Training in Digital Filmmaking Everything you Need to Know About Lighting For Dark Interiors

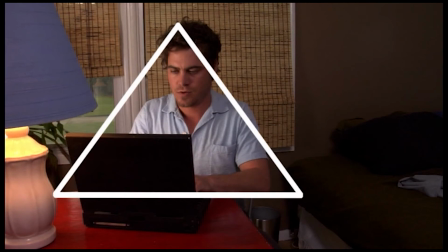Watch the triangular configuration right there. There's the triangles that is being made in the set right now, from his elbow to the top of his head over down to the desk.
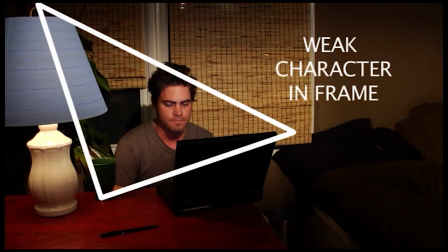If we had seen the lampshade up in the top left-hand corner of the frame, it would have pretty much trumped him as far as height. It would have stolen the show, and it would have actually taken over as the dominant item in the frame.
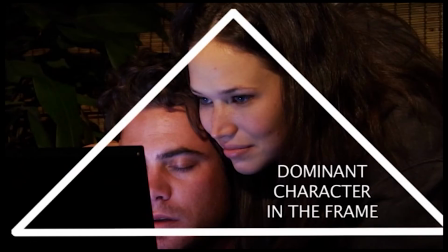As far as composition is concerned, we're not talking about two actors competing for dominance here. This is actually just compositionally speaking, it takes up the compositional weight of the frame.
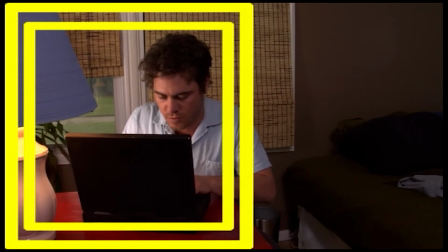And also we talked about the fact that the left-hand side of the frame can always support more weight, and that's why that lamp is going to be in the left-hand side of the frame,
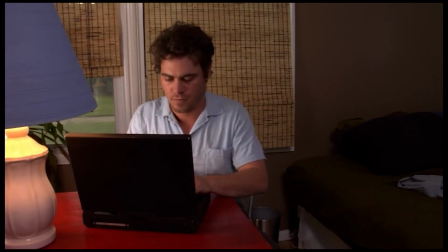and it's going to feel balanced. It's going to feel just fine. So now we're moving to a close-up angle right now.
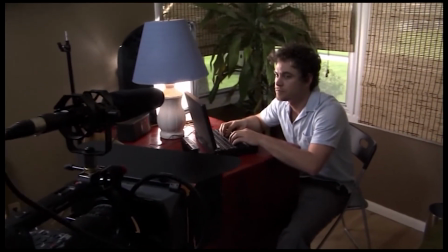We have to move to a close-up angle because from the medium shot, the angle would not look good. And also, don't forget, every time you want to move to another shot, you don't want to make it feel like a jump cut. You got to change your height, framing, and angle every single time.
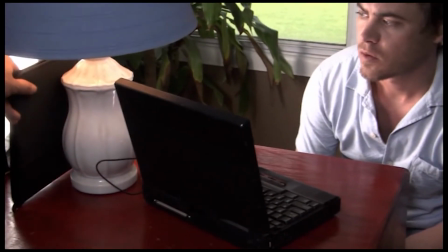And you'll notice that we're putting in a little blocker so we can block the light from the actual lamp.
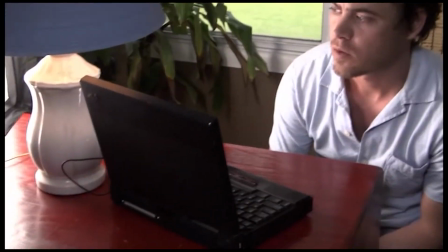And you can't see the light actually hitting the lamp itself from the 200-watt HMI right there.
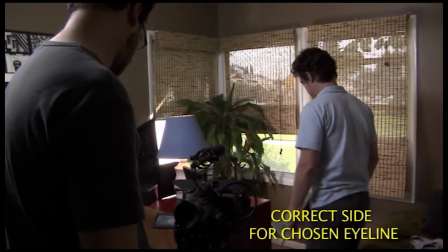Okay, so you can see how Jake is walking in from the right-hand side of the frame right there,
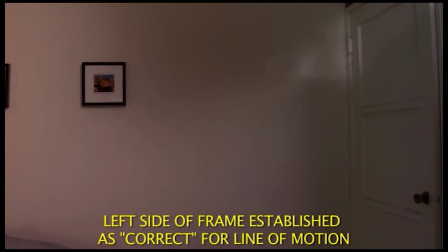which is the correct side because we were established already on the left side as being the camera side.
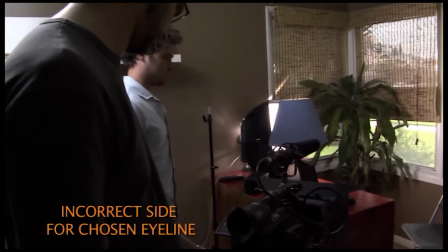So when he comes in from the left side, that would cross the eye line.
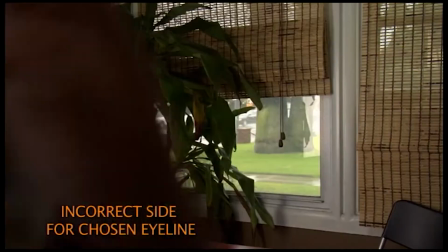That's how easy it is sometimes to cross the eye line, and then you can't use that actual cut on the motion.
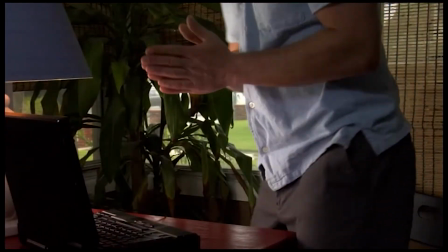You would have to cut after he actually gets in and sits in the chair. So now also we selected this particular angle so that when he actually sits down to type,
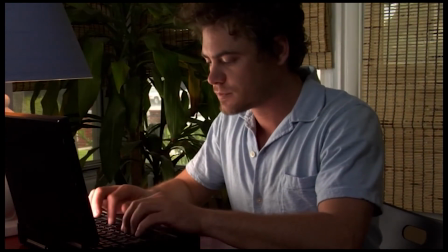notice how we were making another triangular configuration with his body, which matches when he was up in the wide shot,
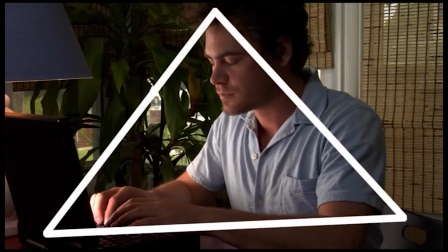the triangular configuration in that particular shot as well. There's nothing else in the frame competing with him.
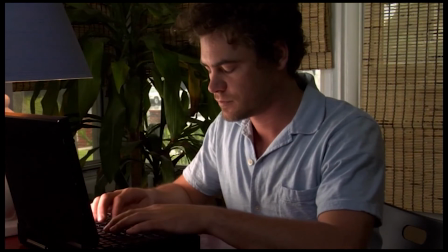There's no other objects or frames or anything else in that image competing with him for dominance of the frame.
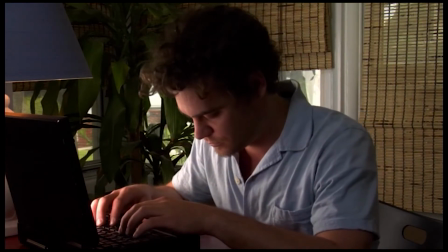Now, of course, when he goes to sleep,
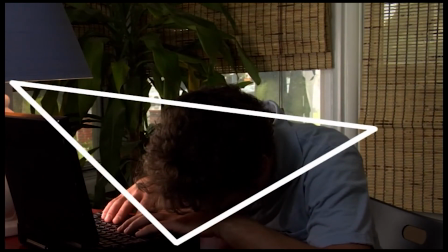we once again have a downwards facing triangle exactly in keeping with the wide shot as well too.
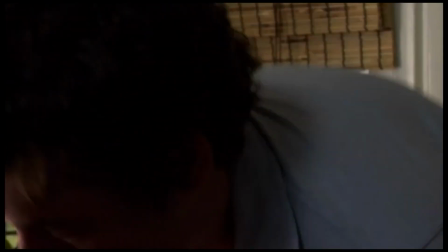And also don't forget to have your actress sit into the close-up like we showed you before,
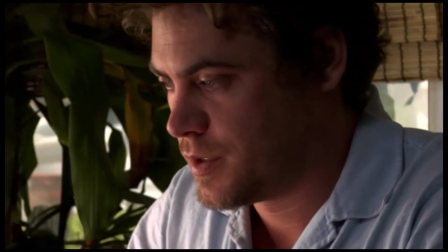because it allows you to have some imperfections from the wide shot to the close-up not produce a jump cut.
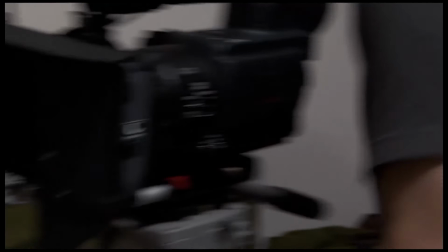So there's the DP now. He's moving the tripod a little bit further to the left so that he can actually get a better shot on just the keyboard by itself.
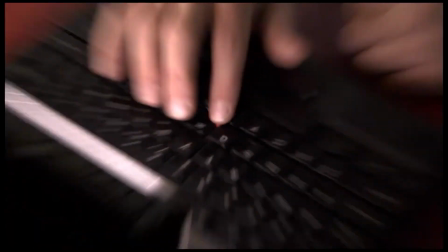There's a shot.
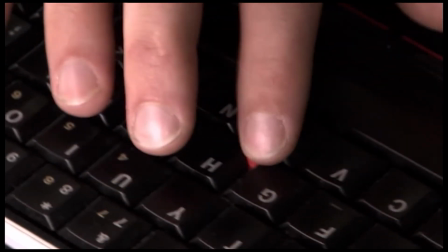We have the light panel down right in front of the fingers, and we're going to dim it just the right intensity so that it fills in the shadows without actually creating any new ones.
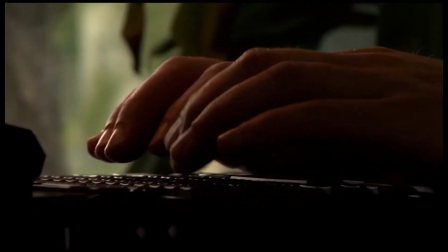So there's the angle of the camera. You can see it. So we wanted to get just Jake's fingers typing into the keyboard.
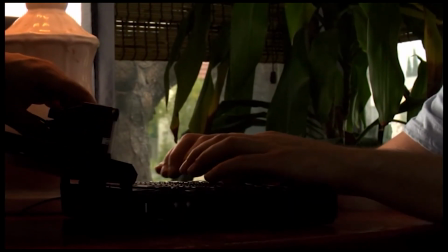That was the shot. That was the action from the script. So we turn on the light panels,
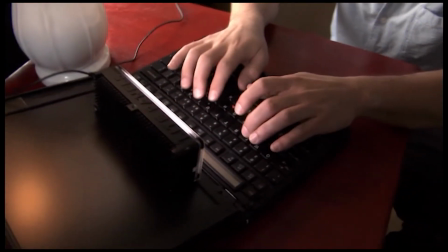and we dim them to just such an intensity where it would actually round out the light coming in from the outside,
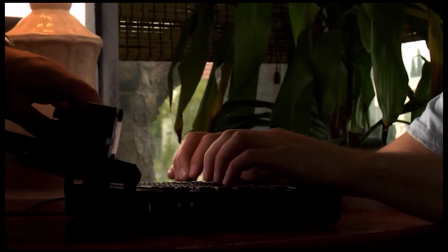from the window, without actually taking away from it or, just overpowering it.
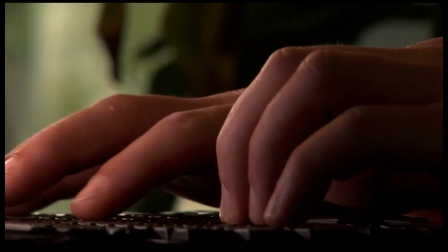So due to the proximity of the light panel to his fingers, we just barely had to dim it up just a little bit to get that kind of intensity on him.
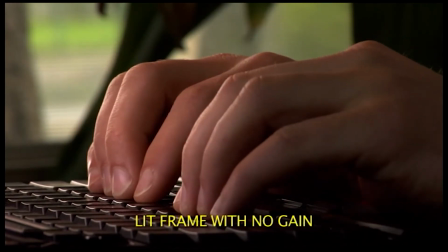And we got it from another angle as well too, that's a little bit more three-dimensional. And this is going to be a shot when we just had no lighting.
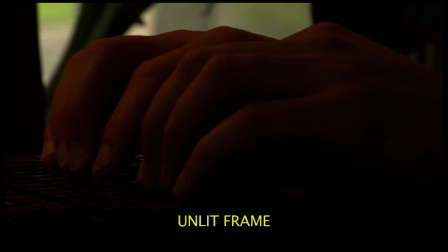This is just that indoor lamp right there. And here it is with a lot of gain.
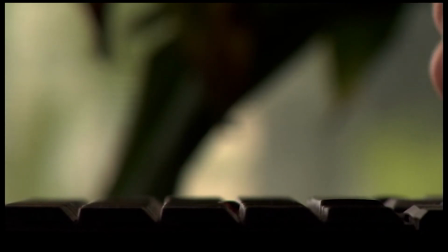This is the actual angle that I first imagined when I wrote the script. It was a very shallow angle, very close to the keyboard surface,
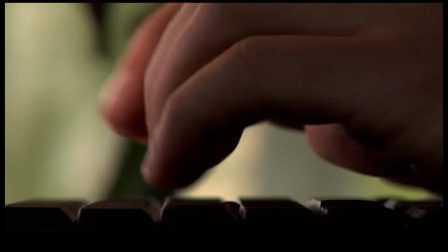and I imagined the fingers would just come in from the right-hand side of the frame and just start typing with a lot of symmetry in the frame.
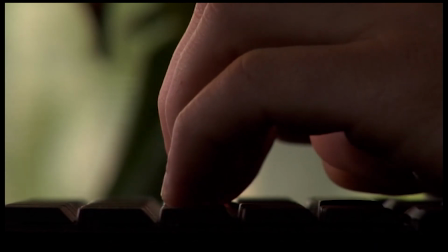So that's what I originally imagined, but we shot all the other ones just kind of as backup and also for coverage, so that in case we need them at different parts of the script,
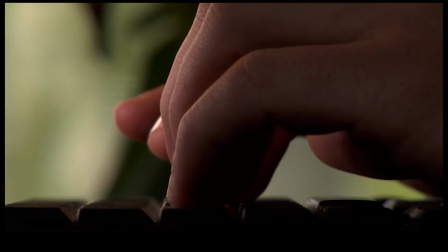we can still use them, which they ended up coming in really handy.
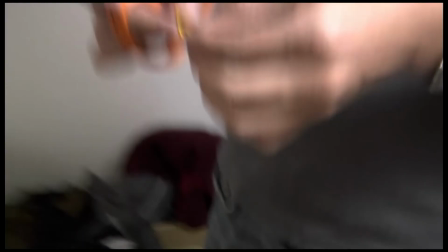And the DP was having a lot of problems in the last shot, trying to keep focus between when Jake was typing and then when he would go to that mouse in the center of the keyboard.
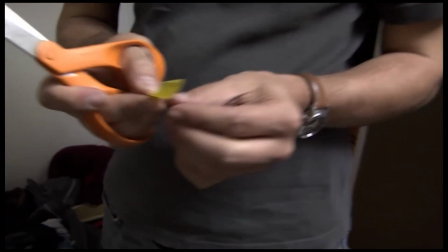So he made himself some markers, some actual focus markers, and we're going to go ahead and watch him doing that for a second.
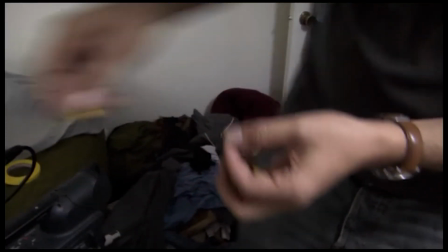Got it.
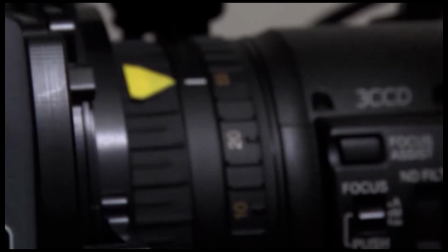There's one focus mark.
So that's 3.25.
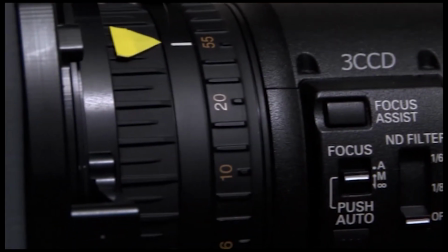That's my far mark.